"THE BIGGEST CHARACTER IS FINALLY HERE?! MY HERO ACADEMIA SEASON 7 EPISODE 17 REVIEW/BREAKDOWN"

We get to see something amazing.
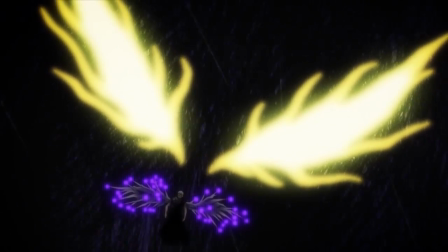493s
We get Tokoyami attacking All for One as we've seen a purple aura appear around All for One,
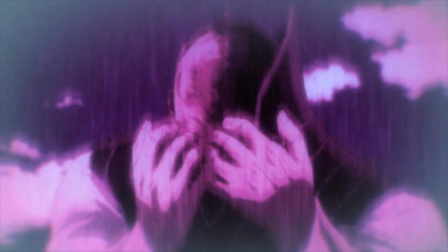500s
which is something that I brought up in episodes 10 breakdown review, how this was an indication and foreshadowing for what we will be getting in this episode,
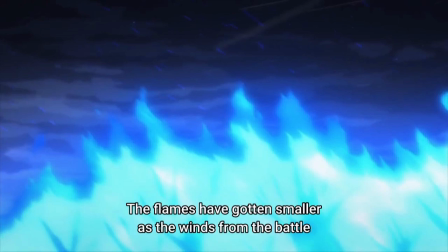508s
which is with the combined efforts of the weather and the flames being mitigated, All for One allowing for more clouds to roll in, and all of the efforts of the heroes working together, we see that they are all representing a symbolic representation of One for All,
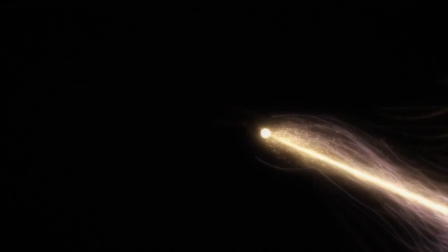522s
which we see extremely well animated in this episode as it was taken from the similar scenes in the manga. We see that the connection leads to the end of the episode, quote unquote, with Dark Shadow,
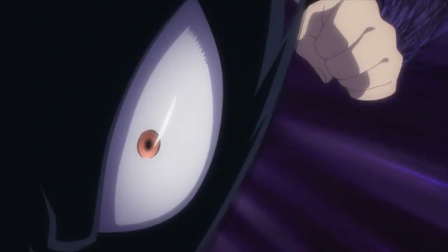534s
full release, Dark Abyss, Light of Baldur,
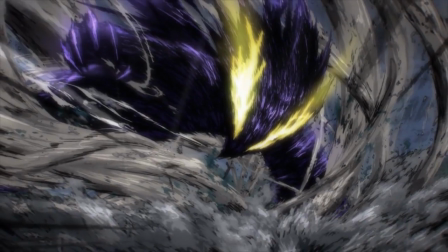538s
slamming into All for One in a once again still frame that really
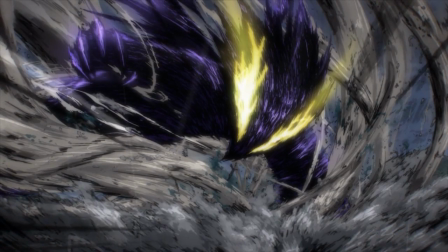543s
adds the impact for the attack itself and just overall looks very cool. However, the episode actually isn't done yet, because something else that the anime does that I'm actually very much praising it for is that the anime was able to pull off the transition scene between chapters 381 and 382,
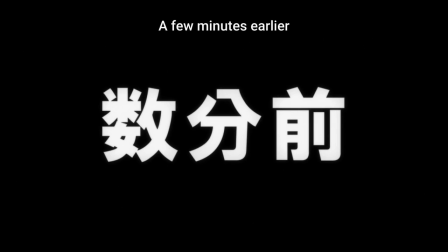562s
which was showing a flashback a few minutes earlier, showing that there is more details to where Froppy, Uraraka, and Jiro came from, and how very much like in the manga, it builds up a few more details for what's going on with Toga,
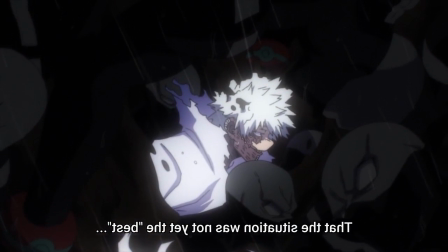576s
and how we see that Toga was able to create clones of Dobby, All for One, and Tomura Shigaraki.
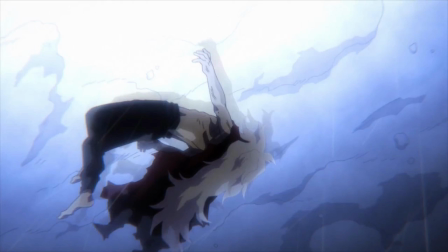582s
However, we do see that they are unable to use their quirks as we get a little bit more detailed of them being destroyed, which was not necessarily in the manga. And how we do get a lot of information conveyed via Suyu that is summed up as,
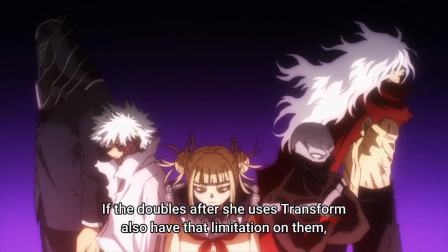597s
as well as we do get a lot of information and deduction, and that we also get a lot of information and deduction from Suyu,
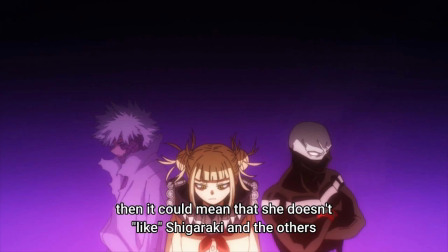604s
who pretty much comes to the conclusion that Touka cannot use Twice's double perfectly.
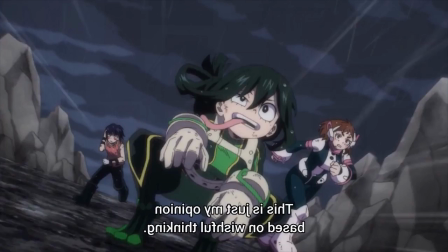610s
As we get the added animation of them falling to the ground, which transitions into them running through the crowds of the Touka Twice clones,
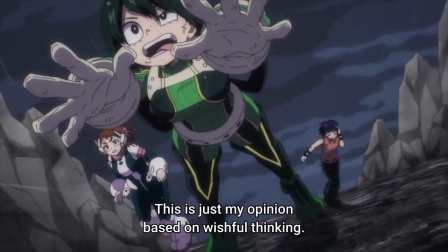617s
which would be the explanation for why they were on the ground in the previous scene. And how the episode truly ends with Touka reflecting on why she can't use double like Twice and be like Twice.
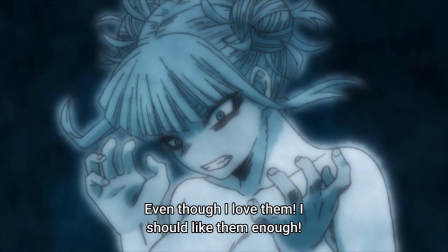629s
And how it's conveyed with great color transitions showing her despair and confusion as the other Twice Touka clones scream in anger. Which is very much like how it was in the actual manga of all of the Twice Touka clones screaming while Touka herself is being separated. And how there's a great use of the adaptation medium of the anime, as we see that from the anime to the manga, there is a transition from the large crowd of Twices to the single one that is Touka to show how isolated and lonely Touka feels right now.
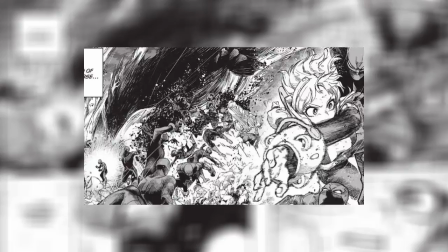660s
And while we are missing some information in the background of this moment, like Uraraka and Dark Shadow slamming into All For One as it was in the manga, the scene in the anime was still done perfectly in my eyes for the medium that it's in, which really just shows that there are things that the manga can do besides doing one for one adaptations that can make the anime adaptation better in its own unique way. But yeah, that's pretty much my breakdown and review for this episode of My Hero Academia. And let me ask you this, how did you feel about the episode? Did you like it? Did you dislike it? And was there anything else that you saw that I might have missed? Leave your thoughts down below, and don't forget to subscribe to my YouTube channel for more content like this. Do all that cool jazz, and hopefully I'll be able to catch you in my next video. Goodbye!